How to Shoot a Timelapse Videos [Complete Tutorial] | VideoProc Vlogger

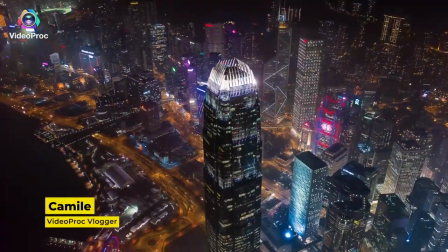[0:00]
Hi everyone, this is Camille. Welcome back to the official channel of VideoProc Vlogger.
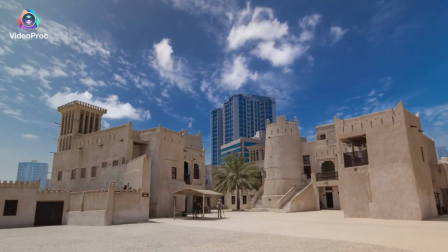[0:06]
Today I'm going to introduce a really cool photography and video editing technique, Time Lapse.
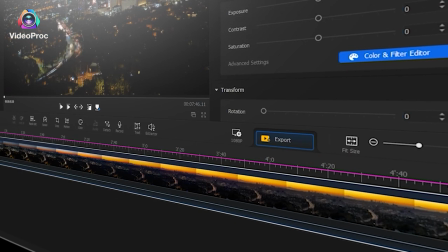[0:12]
It condenses hours of footage into just a few minutes or seconds.
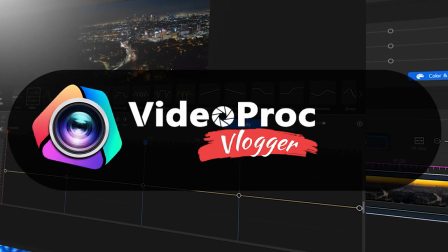[0:18]
Before we dive into the journey, make sure you check out the link in the description box below to download the software for free.
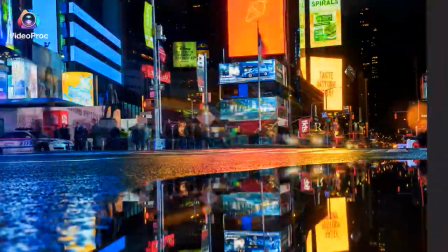[0:25]
In this video, I'm going to show you the common sceneries that we want to play with time-lapse.
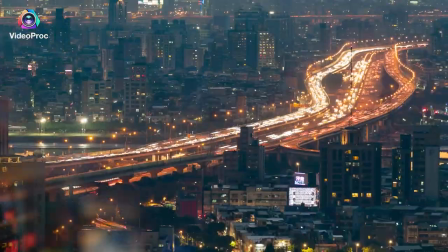[0:31]
If you are interested in this sort of video, stick around here.
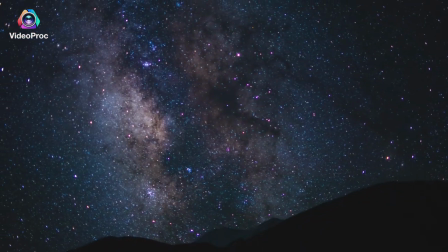[0:36]
Apart from that, if you want to know how to fast convert videos or pictures to time-lapse videos,
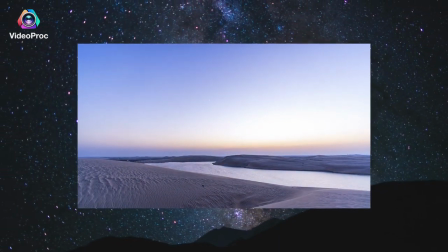[0:43]
I've made a step-by-step tutorial for you. Just take the card here to have a watch.
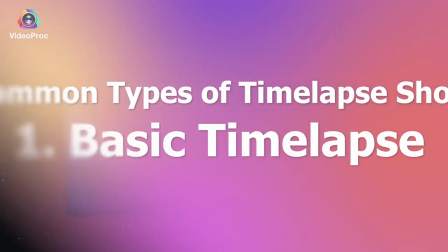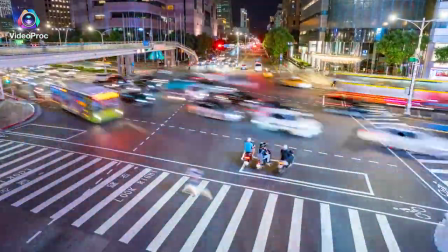[0:53]
Often involves both still and moving subjects, for example, the traffic moving through the street,
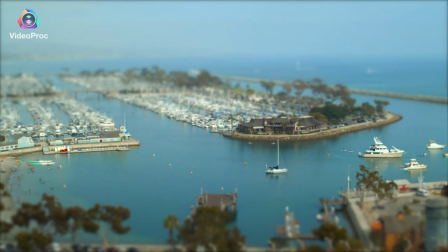[1:00]
the ships moving in the harbor, the tourist people in attractions.
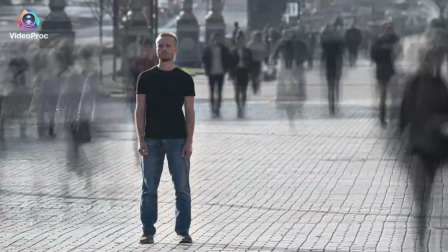[1:07]
With the contrast, we can easily get some really cool results.
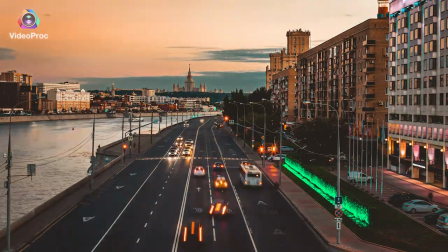[1:11]
Usually, you just need to pick a night with enough light, select the subject, keep your camera steady, you can start the shot.
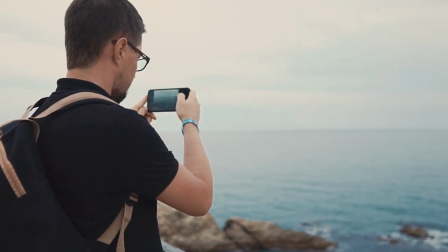[1:20]
In the later half of the video, I'm gonna show you how to shoot this type of video by using the devices you already have.
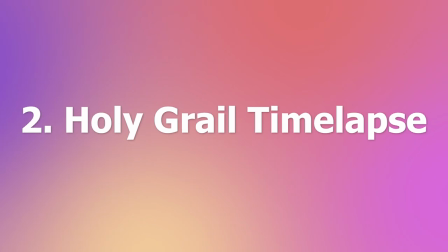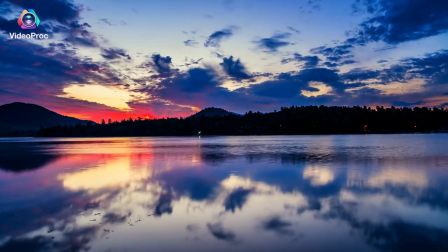[1:33]
Holy Grail timelapse is more advanced than basic timelapse.
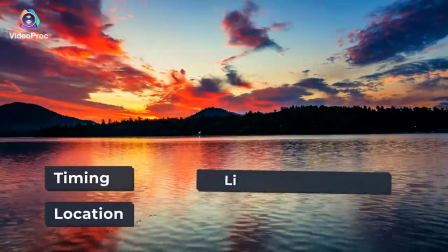[1:37]
It has higher requirements on the timing, location, light change prediction, and camera settings.
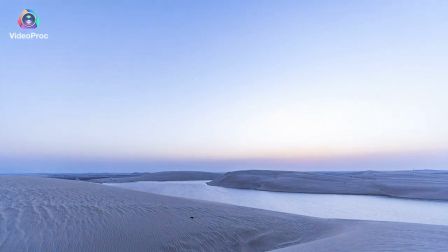[1:44]
The subject in the Holy Grail timelapse video usually experiences dramatic
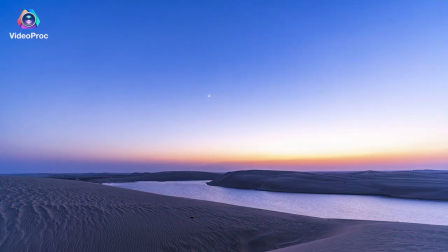[1:50]
light changes in the short time and numbering us gorgeous view effects.
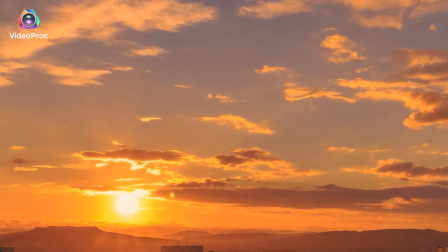[1:54]
So apart from selecting the right view and fixing the camera, photographers need to predict how the natural light will change and move.
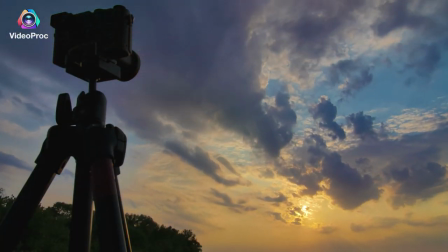[2:04]
During the recording, it's necessary to adjust the camera settings to get a more natural transition effect.
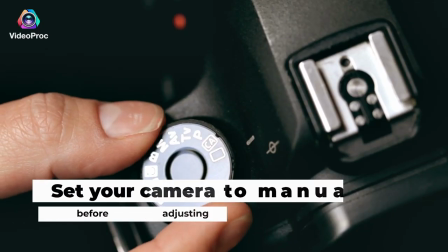[2:11]
What's worth noting is,
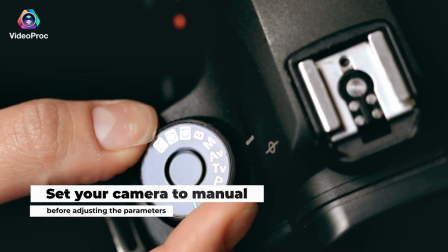[2:13]
it's better to set your camera to manual before adjusting the parameters. this can simplify the post-production process.
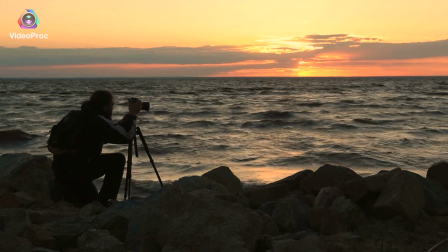[2:21]
It definitely requires more advanced photography skills,
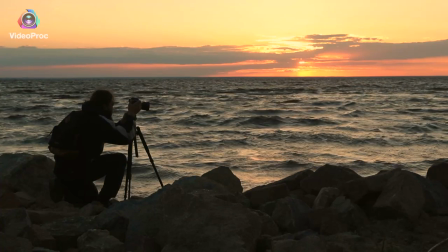[2:26]
but whatever, the stunning outcome will give you a deep sense of satisfaction.
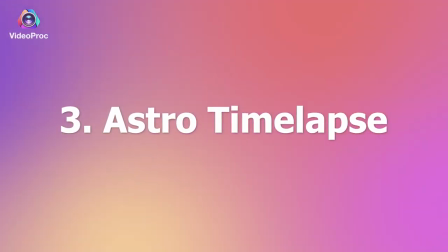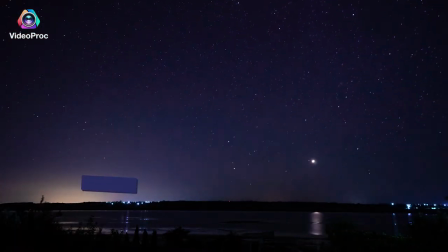[2:36]
Astrophotography time-lapse has higher requirements on the lenses and weather.
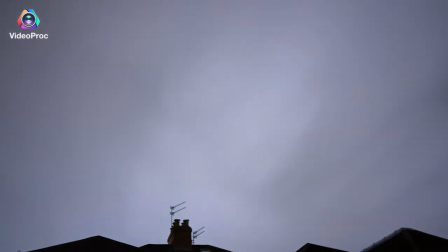[2:41]
A cloudy sky is the best because it's hard to get a wanted result when the cloud cover is too thick.
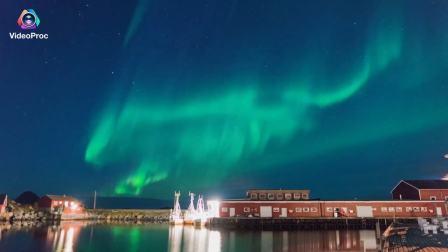[2:47]
A shooting spot that's away from city lights, that cause light pollution is also necessary.
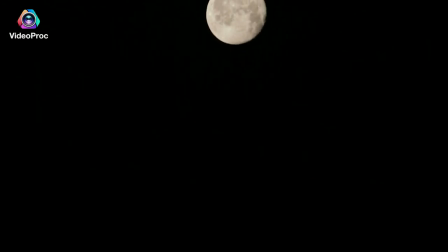[2:55]
If the night in that location is dim black as pink, then congratulations, you'll find a perfect shooting spot.
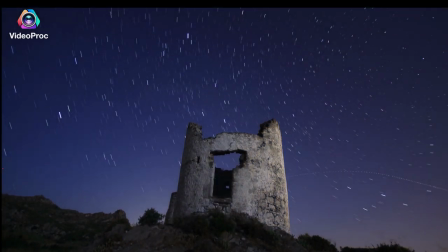[3:03]
Things next are not tricky. Simply point to the Milky Way or the asterisms with your camera and then press the shutter button at fixed intervals.
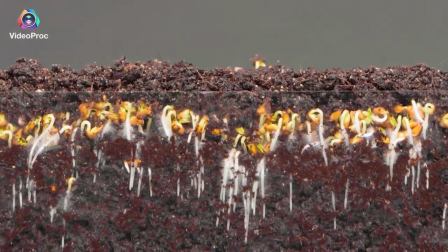[3:16]
It's incredibly hard to make a time-lapse video of plants growing. Behind the scenes is a massive time and effort.
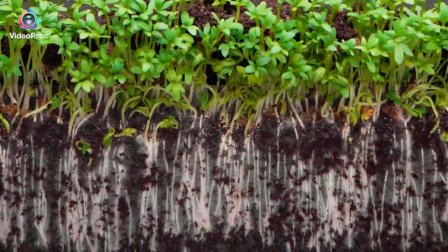[3:24]
It may take hours, days, and even years to get the videos,
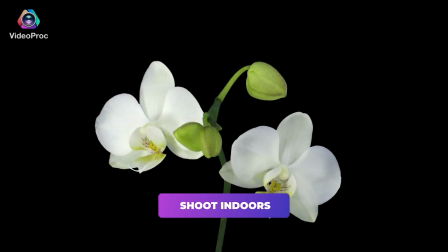[3:28]
so we only shoot indoors for getting the consistent lighting and the undistracted ambient.
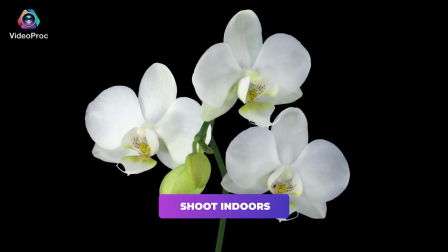[3:34]
The final work will only look better. From germination to flowering,
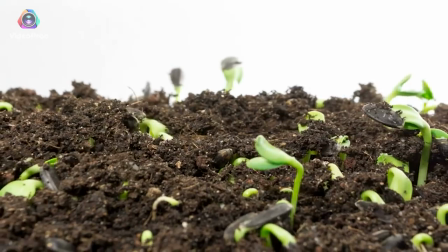[3:41]
the photographer condenses the footage that shows the whole whole life of the plants into a few seconds of time-lapse.
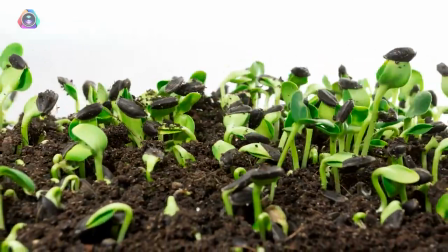[3:49]
The outcome can easily remind us how amazing the nature is.
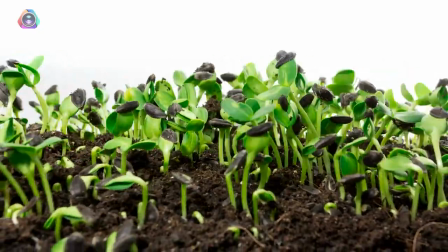[3:54]
That's exactly where the charm of the plant time-lapse slides.